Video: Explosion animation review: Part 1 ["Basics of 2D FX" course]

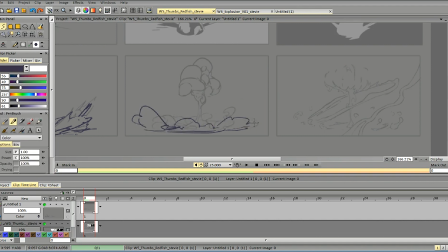[12:28]
we can work on the design again not to make it too similar in every part
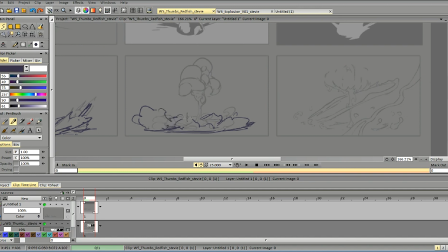Again we can work on the volumes and on the dynamics here. So it's pushed up, pushed
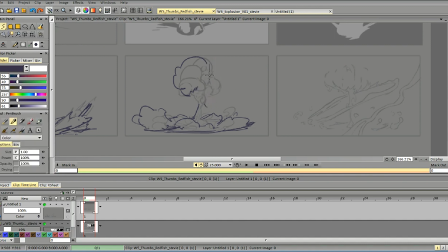to the side, here,
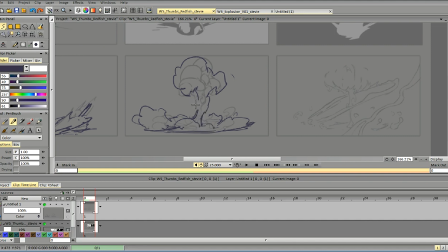[13:24]
get a little bit more masses here, to make it different from this part, a little bit more different. and add some indication of light shapes and shadows and
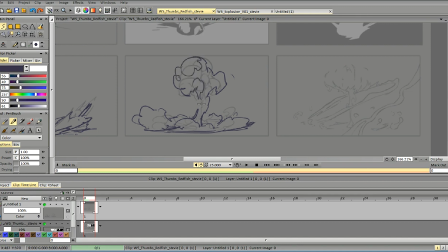so on.
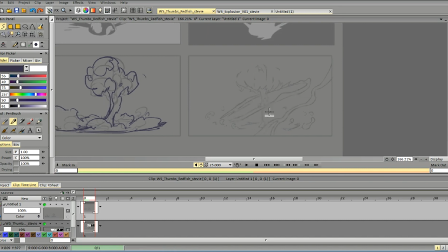[13:53]
So on this frame I like the idea behind this smoke, this part of smoke. We can play a little bit more with particles and the ring shape to change the thickness in
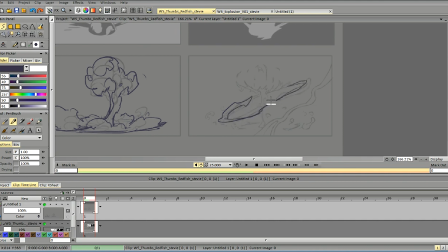[14:09]
some parts more than other parts and I would probably delete this element because for
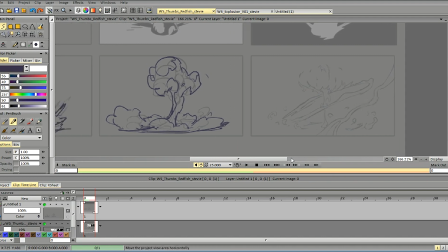[14:24]
now I don't understand what is it how and when it appears and what it's supposed to represent and it doesn't really
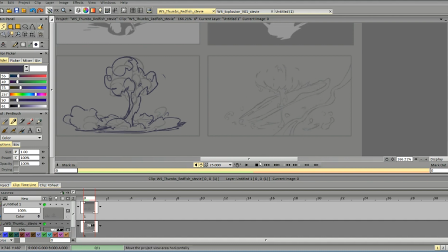[14:39]
blend well compositionally with other enemies so
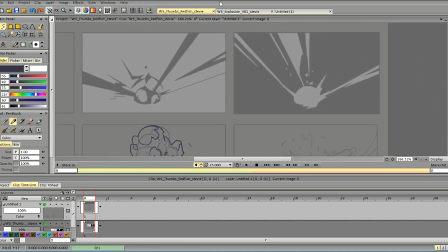[14:45]
you'd need to work a little bit more on that one so let's
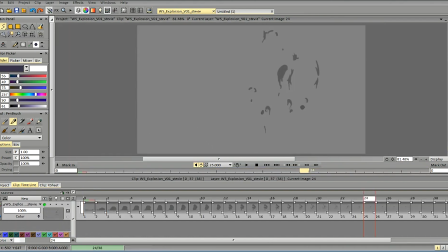[14:53]
start breaking down your animation